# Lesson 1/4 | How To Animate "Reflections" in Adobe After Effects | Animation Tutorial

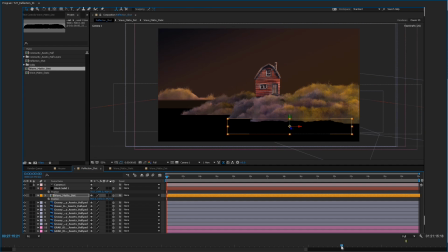[4:18]
So then after that I go through and I place all of these objects throughout the scene and I use many of them to sort of fill it up and create a depth.
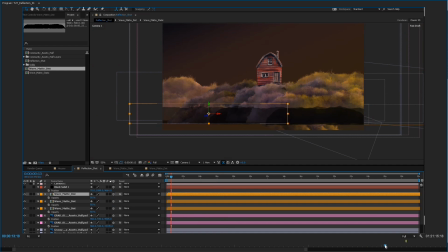[4:29]
And what this will do is this will create essentially a mask that we can use later to create the overall water effects.
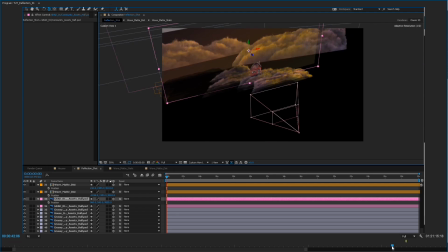[4:37]
You can see that I've done a whole bunch of them here. And I continue to add more and more of them to the background until I get all the way to the edge of the distant objects.
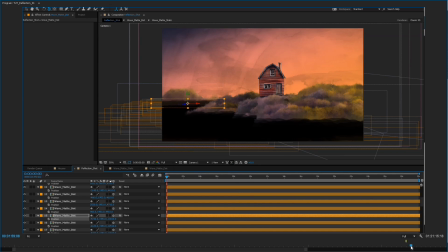[4:46]
and just i move them around i don't actually worry too much about repetition because then the next step is to actually offset the time of them all and
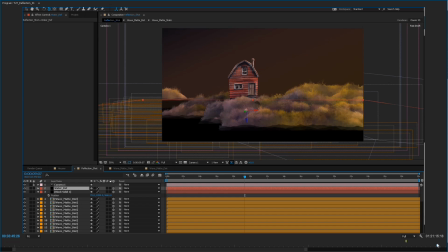[4:55]
also what i've done here is i've pre-composed it so i can treat it all as one giant object and then i've taken its blend mode and i've done it
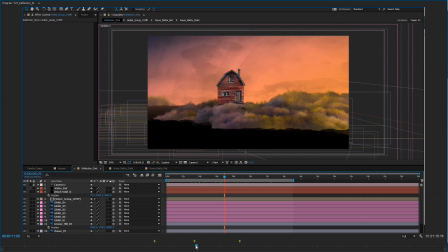[5:03]
to a stencil alpha so i take all those objects and i i set it to central alpha and then with that technique employed
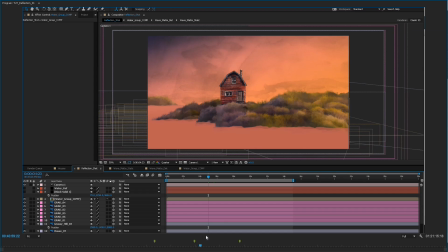[5:11]
what i can what it does is it cuts a hole in the scene that has this nice animated edge on it so I get this watery look and it acts as an alpha channel or a hole that I can then put our the reflective water surface on so after that everything except the
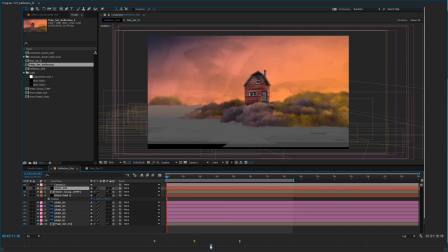[5:26]
water layers that I did is pre-composed and I duplicate that and create a create a composition for the reflection and
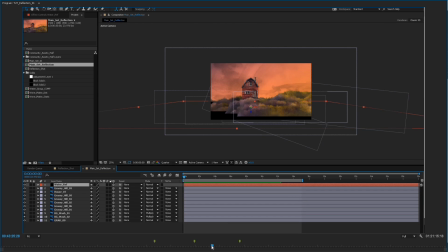[5:35]
rename it to main set reflection and within that I actually flip the whole sat upside down it's
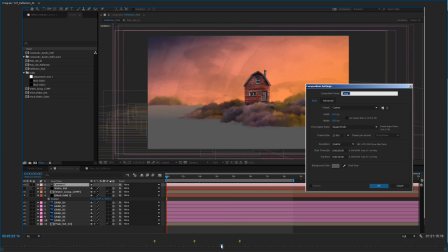[5:41]
not rotated it's actually flipped so it's scaled inversely so that it actually points down
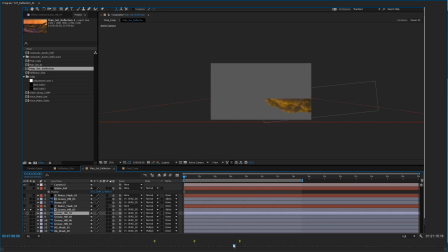[5:48]
and that way we get the actual reflection and then I do a whole bunch of I create a bunch of masks out of a flat plane so that the reflections don't go above the water and then do a couple of adjustments so that I'm not getting any overlapping of land masses
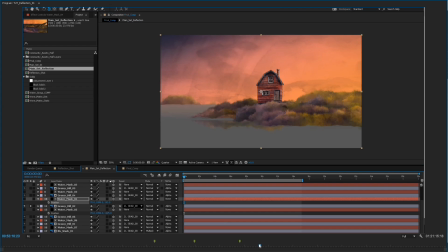[6:03]
and so you'll see I kind of go through and tweak some of them tweak some of the masks until they look good and essentially that gives me my reflection
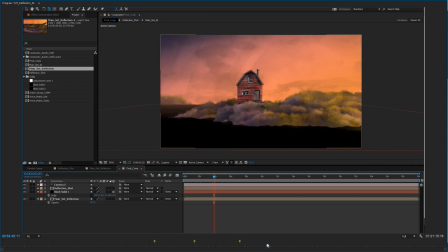[6:10]
and then after that I create a large plane and this is going to act as our water layer as the ripples and effects and
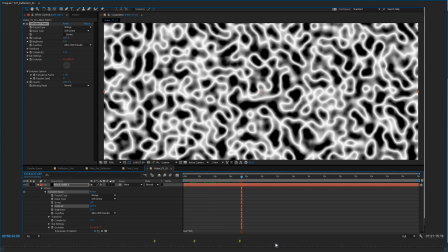[6:19]
using the turbulent noise generator and blurring and other things like that
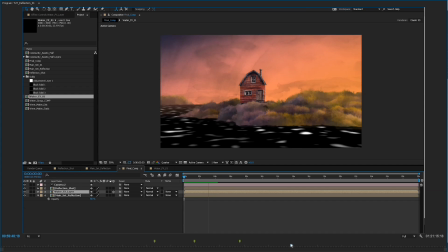[6:23]
I'm able to create the animated reflective surface of the waters and then from there we go in and we create a couple of them to create some complexity on the surface and then I create another one which is actually used as
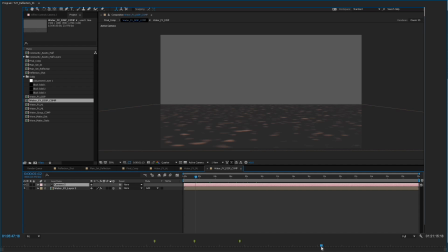[6:39]
a displacement map and this gets nested in a separate composition because displacement maps don't understand 3d so it has to be in a nested composition with a duplicated
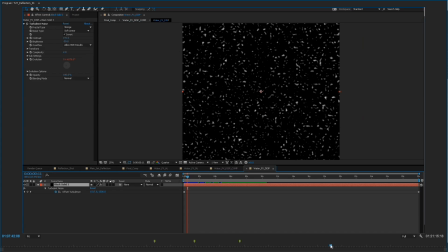[6:48]
camera and that will actually create displacement maps that respond to the highlights in the water so it feels more natural it feels like it's connected
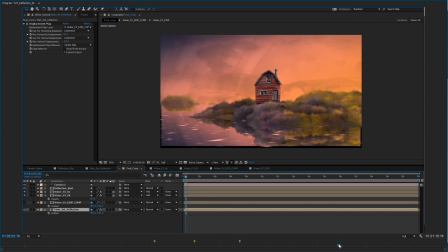[6:56]
to the water and then the last last step is actually creating a blur on that water surface as well as adding an additional displacement with turbulent displace
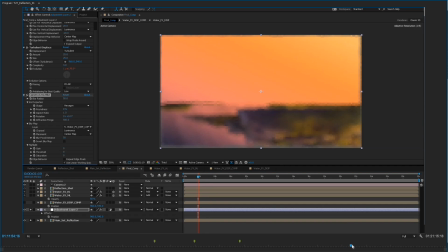[7:06]
which gives it the kind of the organic even more disturbed surface
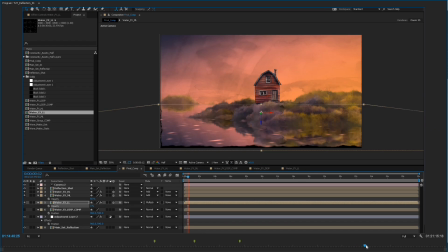[7:10]
look and we eventually come to what we have adding a couple of other things a couple of other coloring and additional layers we eventually get the nice water look that we have so that's just a quick
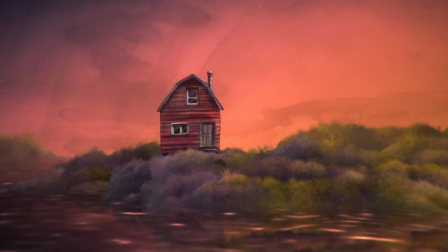[7:23]
overview to give you an idea of where it's all going and for those of you who are a little more advanced in after effects maybe you can see already how it
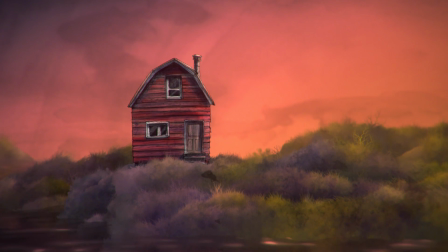[7:30]
all works and start putting your own thing together and for those of you that are interested in seeing the whole process and how it all comes together there
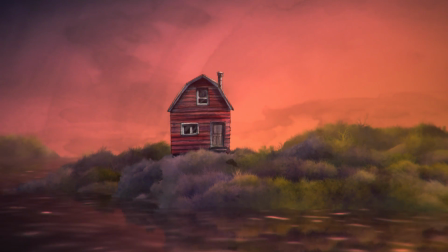[7:37]
is about an hour of tutorials on how to do this so follow along if you're interested and And thanks for watching.